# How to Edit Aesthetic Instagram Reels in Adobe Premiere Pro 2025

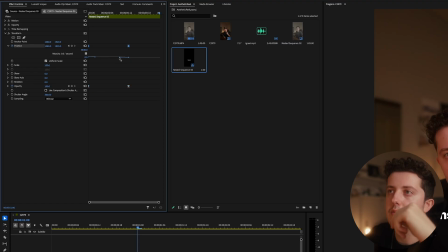498s
And so this is how you're gonna get it to look smooth. So if we move one in, you're gonna start to see a little peak happen. And this is showing you the rate of the animations. You'll see what I mean.
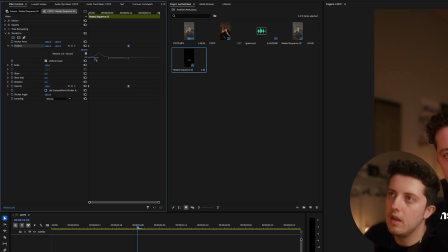511s
This bottom one, you definitely just want to line it up as much as possible. And we can just move this, just see what it looks like.
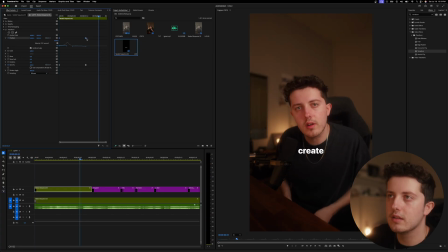520s Have you ever wanted to create?
That looks good, but I think it's still a little too fast.
Have you ever wanted to create?
So now it's actually looking really good. So next thing that I want to do is add flicker to some text. I think it just looks really good in my opinion.
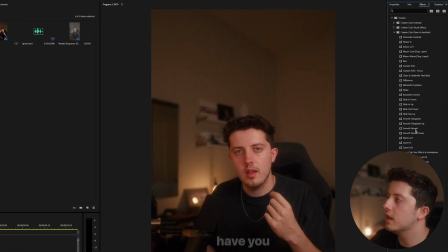532s
So we're going to go into our clean and aesthetic preset kit, and then we're going to find flicker in, and we're just going to drag and drop this on.
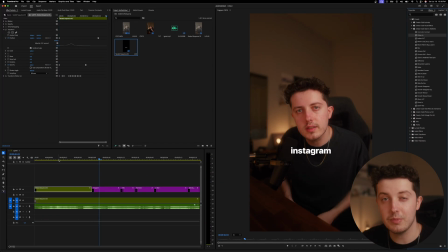538s Have you ever wanted to create?
It's super subtle, but I think it looks really good. So now if you want to know how to actually create this flicker in, if you don't have the kit, we're going to go back to our effects panel, and then we are going just going to go to transform, drag and drop transform onto it. And so for this, we are going to be keyframing the opacity. So for this, there's no specific way you need to do this. It's just kind of have fun with it. I'm going to start it pretty low.
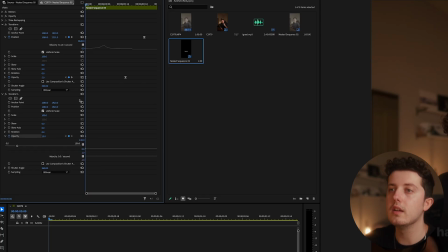562s
We're going to keyframe that, and you're just going to add in like a ton of keyframes and just adjust the opacity. I wouldn't go like 100, 0, 100, 0, because that's just going to make it like a flash. But if you jump from like 15, 30, 70, back to 40, you'll get something that actually looks pretty good.
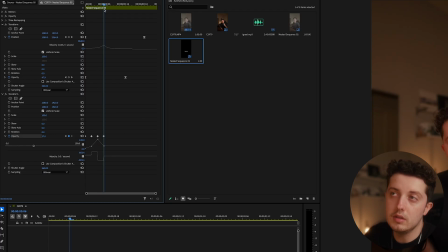577s
Add in a whole bunch of these and we'll see what it looks like. So I think these are way too spread out.
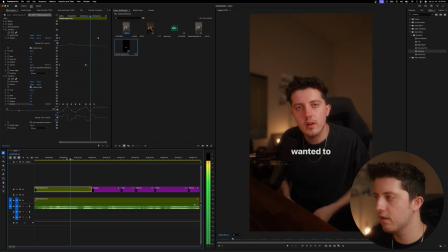583s
Let's just see what we're working with.
Have you ever wanted to create?
Okay, that actually looked pretty good off the rip, but I'm just gonna move these all in and just make this flicker just super quick. Obviously, just make sure your last keyframe is set to 100.
Have you ever wanted to create Instagram?
So that's how you do the flicker effect, and I think it looks sick.
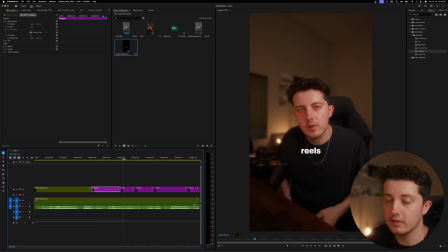603s
Okay, so next up we have the Instagram Reels text, and I want this one to be above my head. I just want it to stand out. The first thing that we want to do is kind of just stack these layers.
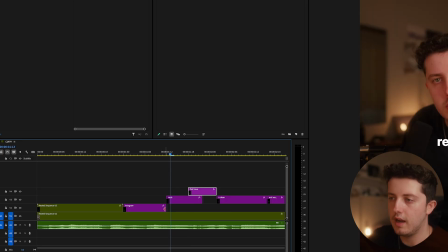613s
And so I'm just going to extend these out a little bit because I'm going to have an animation out, and it's just going to be way too fast if I don't make it longer than what it is.
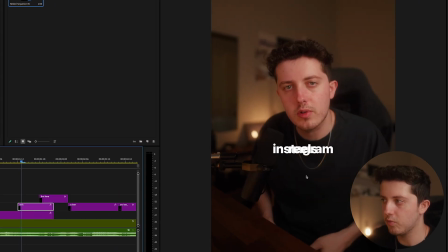620s
As you can see, we have the Instagram Reels stacked on top of each other. So I'm just going to click on
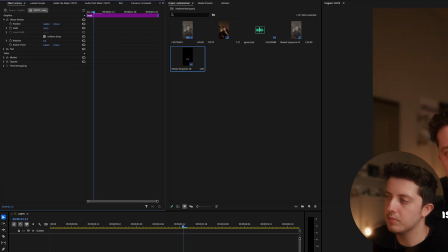625s
Reels, go up to your vector motion, and just drag this position down. Now for this, I actually want to use a different font.
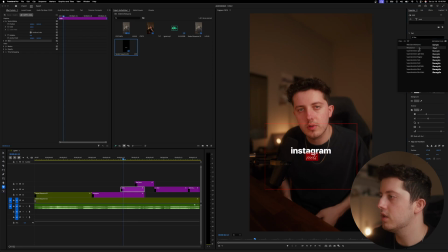632s
And for this, I'm going to go ahead and use the Renaissance font just to add a bit of contrast between the two font styles. Turn the size of it way up, and I'm going to adjust the positioning of it a bit. It's still honestly not big enough. So I'm just going to go back up to scale and just move it around. Cool. So I think that looks pretty good.
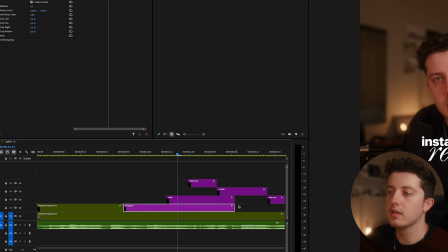652s
Now I'm just gonna move these up a little bit, just kind of get them out of the way. I'm just gonna move the text way back so that way it has time for the animation to go out.
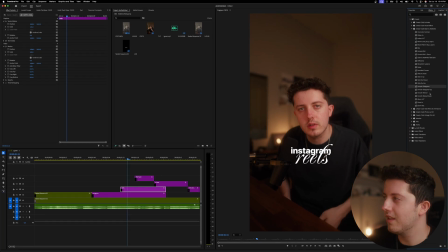660s
I'm gonna go up to our presets, clean and aesthetic. And I think for this, I wanna do smooth reveal down because we're gonna have it above my head. So I'm just gonna go ahead and add this to both.
Instagram Reels had that.
I'm just gonna disable these layers really quick so we can see what we're working with. And I'm just gonna make it even longer.
Have you ever wanted to create Instagram Reels that had that clean?
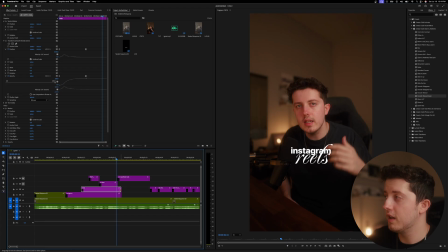680s
So now this is actually looking pretty good. Next thing I want to do is I want to, let's do smooth disappear. Actually, smooth disappear up. And so the same exact thing that I showed you on how to create it, you're just gonna do the same exact thing for this if you don't have the kit. And I think one more thing, I'm just gonna add noise to it just for an extra little touch.
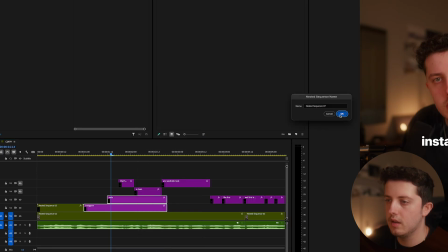698s
Right click both of these, nest them. And now we can go ahead and actually move it above my head.
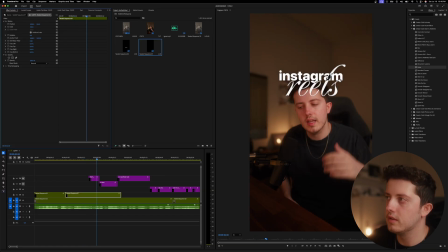704s
I'm gonna scale it up a little bit too. Let's try and find the composition that I like. I'm actually gonna put it behind my head a little bit because I wanna use a plugin called Keeper, and by no means, it's expensive. Like, I would only recommend it if you actually really like the look of the effect, but if not, I would just position this farther up a little bit more.
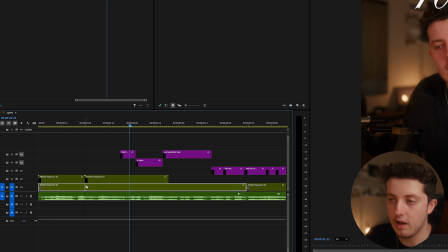722s
Just see whatever fits your reel best. But to do this effect, I'm gonna cut our A roll, and then I'm just gonna hold Alt and duplicate it above all of our text.
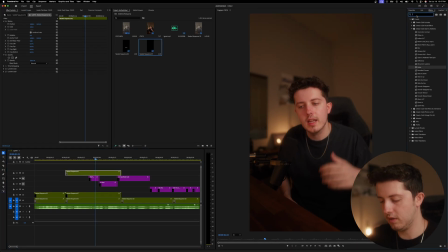731s
Up in the effects tab, I'm just gonna go to Keeper and put that right there. So now you can see that the text is actually behind my head a little bit. It doesn't look that good right now.
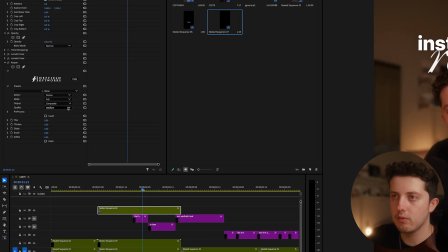740s
We can enhance it a little bit. If we go down to quality, set it to high, definitely looks a lot better.